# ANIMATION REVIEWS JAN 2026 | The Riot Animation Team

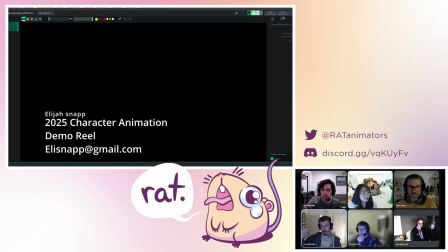It's like a small thing, but it like literally puts your name and your information in my head while I'm sitting here before I even watch it. So I think that's a small thing everyone should do, is just have your name up there immediately from the beginning before the video even plays. So people know who you are. Mm-hmm.
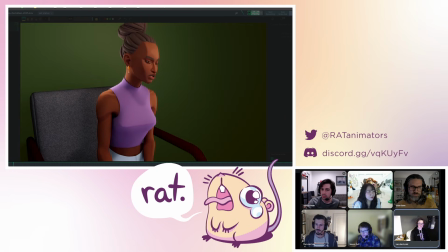I do think it's very clear from your reel that you're interested in film and dialogue, cinematic stuff. I do think that even in film, they do a lot of mid shots and a lot of close up chatting.
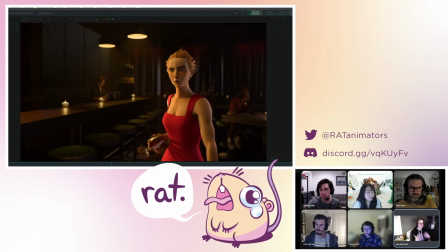This one I think is your best shot by far, because you have a lot of the physicality in there mixed with the acting,
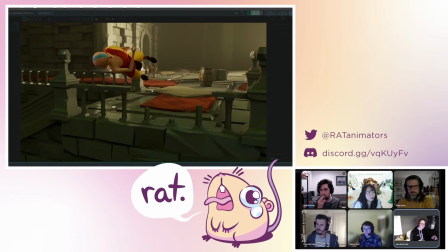whereas this one I think is like there's polish needed on the physicality,
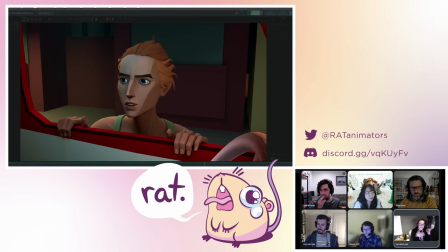and you're like adding this camera work in there, and some of these are really just the acting stuff, which then also needs more polish in a different way.
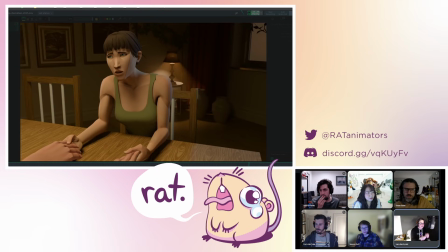But blending those two things together, I think there's a lot of mid shots and like pretty stable.
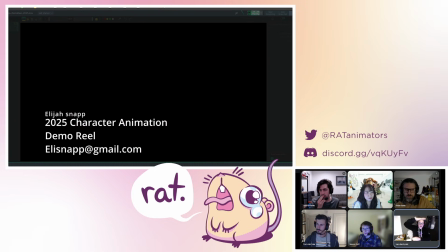I see a lot of the same kind of camera shot across the board, that it kind of by the end of it is like
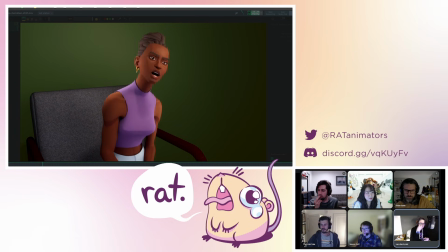the acting and like you're also doing like a lot of dramatic things,
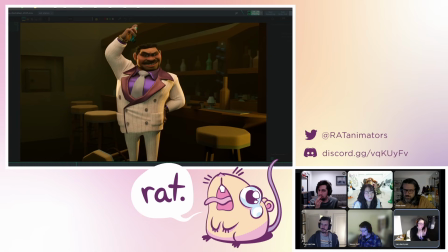like the choices that you're making are not, they're samey enough that by the end, even with a short reel,
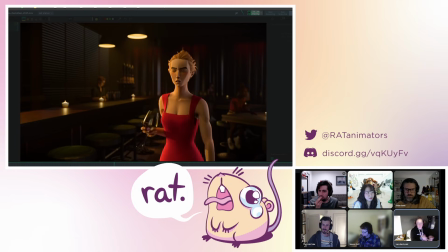it's easy to sort of get bored and be like, okay, there's another dramatic mid-shot acting piece.
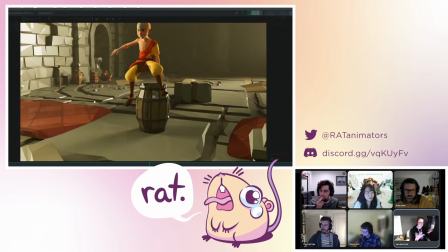That having some more physicality combined with the acting would give it a bit more visual interest,
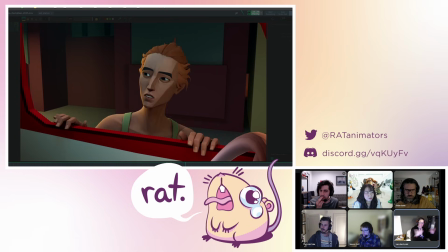especially two characters talking to each other, entering and exiting frame.
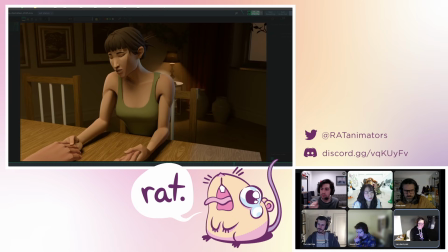There's like a lot of work that you can still do there and be working on acting and physicality at the same time, which I think is missing from the reel right now. I really like this last shot too. I think this last shot is I think you really caught the tone and everything, and this big exhale.
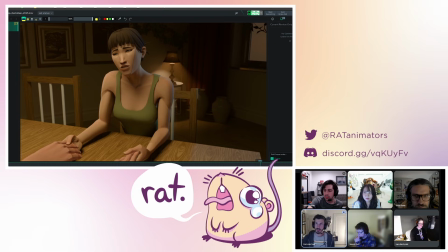So it's I think that is something that's hard to do as an animator, is you want to do like the big exciting stuff all the time and like the big physicality, but having shots like this that are emotional and like it's like a just sometimes those are the hardest. So I do appreciate when someone does minimal animation that really shows.
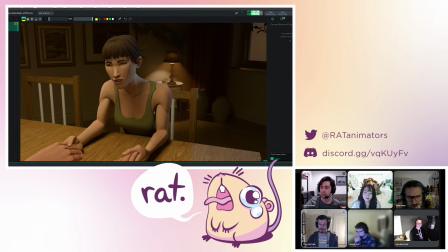Sometimes that's the hardest. So good work. Yeah, I think you did a very great job. The same thing, Corinne, like this like emotional shot, but like this one, I think maybe more focus on the emotional part,
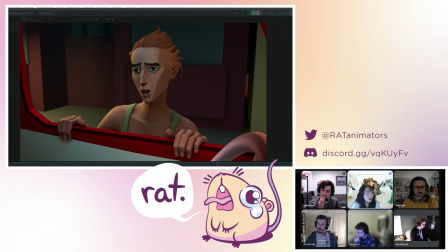like because this one like character is moving a lot, so maybe trying to like make animation like this, and then also beginning part like characters and like you can see the sit down, right? Actually, but I cannot see any weight, and then body physicality there.
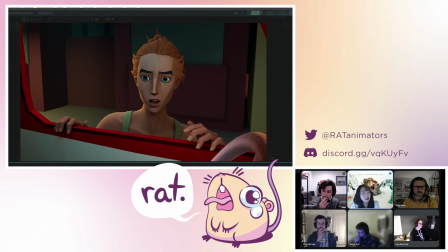So maybe here, like beginning shot, focus on your body mechanic, and then trying to make more emotional, like deeply, like something like there.
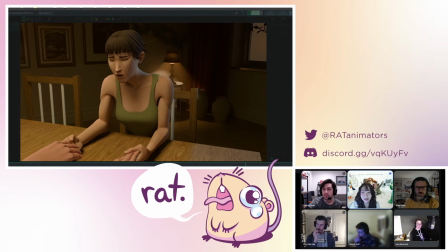Yeah, gonna be much cooler than like this shot. Cool. This one,
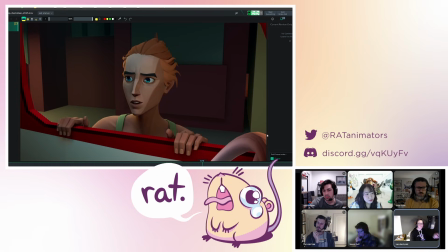you said, so this is like a cart, because one of the things that confused me about this one is the dialogue of what you're saying and then what they were doing. I thought this was like a tentacle. And I was like, oh, is this like a monster? But then she's like, we're not breaking up, are we? And I was like, I don't have like my bearings here. Is this a steering wheel?
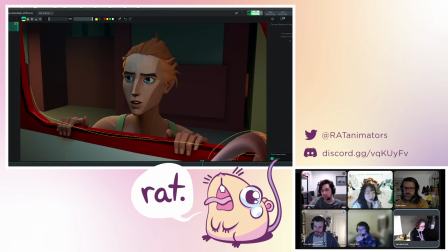And then this is the car? It's got to be a bus. Yeah, I thought they were on a vehicle about to drive off. It does look like they're like talking to like somebody who's on like a lifted vehicle, if that's the case. It's pretty high up there. But then it's like low enough that it kind of looks like that she'd be like on her knees.
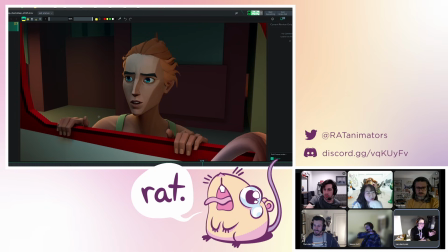It's a truck. There's like some weird scale things happen that I think a little bit, a little more context would help place it in my mind. Can I jump in? Please I do. think on this shot particularly,
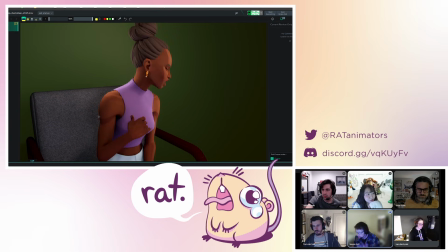I think the other ones are a bit more organic in their movements, especially the head and the neck and the way the actions are, the gestures are.
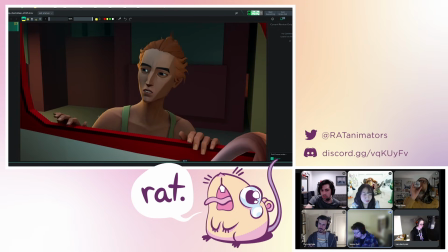This one in particular, sometimes the head feels quite robotic in terms of it goes left and right.